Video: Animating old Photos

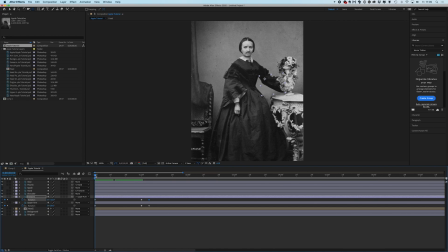8:03 Now for the waist, I just go and say like right about here the waist won't be necessary anymore. So I will just
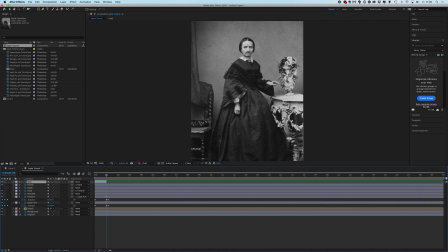8:21 zoom out here and make it invisible or non-existent. So you can see the arm comes from behind the waist, the waist becomes invisible and now the arm goes in front of the waist.
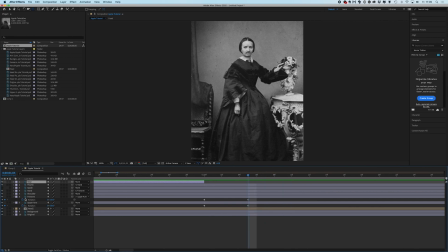8:39 Also, the head, the layer group is pre-conced, so I don't want her painful face right now.
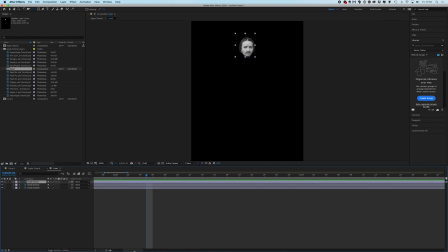8:50 I just want her normal face. So I will push this back to around three seconds. I will come back to this later.
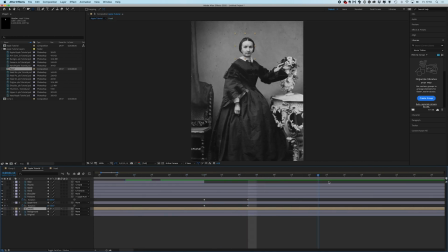9:08 So here's her normal face and then the apple gets thrown in the air. Now for the hand it will be moving down ever so slowly,
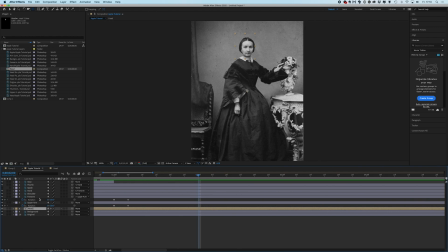9:21 let's say around two seconds and there it will be going back to its start position. Yeah. Yeah. Nope. Sometimes this stuff just makes me sick.
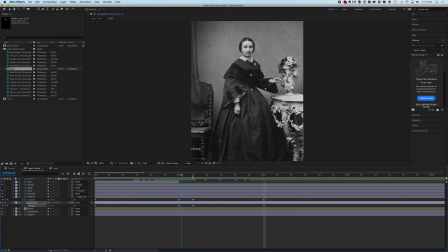9:40 But yeah, like this. Now it moves back. Hardly any change. So that's fine. Now for the apple. I will animate the apple by hand.
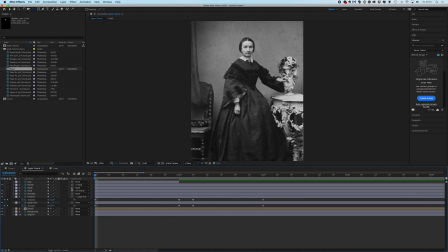9:59 So I just make the ways invisible for now and make the apple visible and I will just use the position keyframes for this. I will go here and say this is my starting position
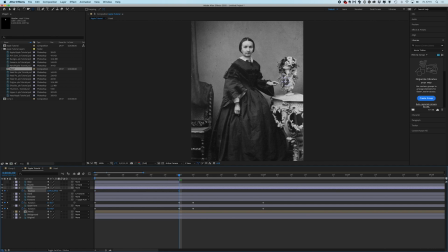10:17 then at one second it will be moving towards here. Yeah that's fine. Then here, we'll be moving up again towards here.
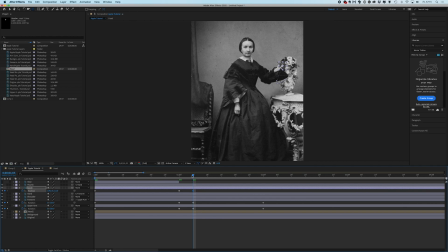10:37 And sometimes those those animations can look very unnatural, because the keyframe interpolation is wrong. And then I will just create here at the spatial interpol
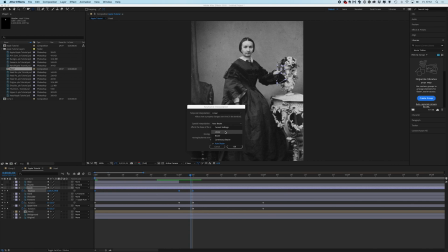10:57 interpolation what a word i will change it to linear so yeah that looks fine to me now i want to animate
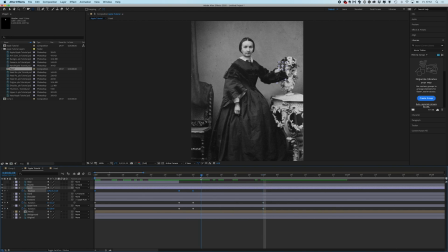11:15 this to hit her head at around the two second mark so we'll go over and say yeah that's the head and now you can see how unnatural this looks because it doesn't get thrown up in the air.
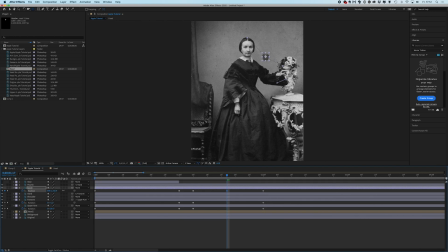11:35 So just in the middle I will put this apple up out of the frame
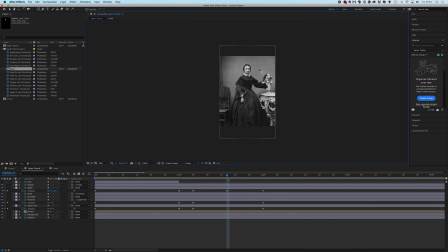11:43 and maybe here I will change the spatial curve of animation just ever so slightly so it looks a little bit more natural.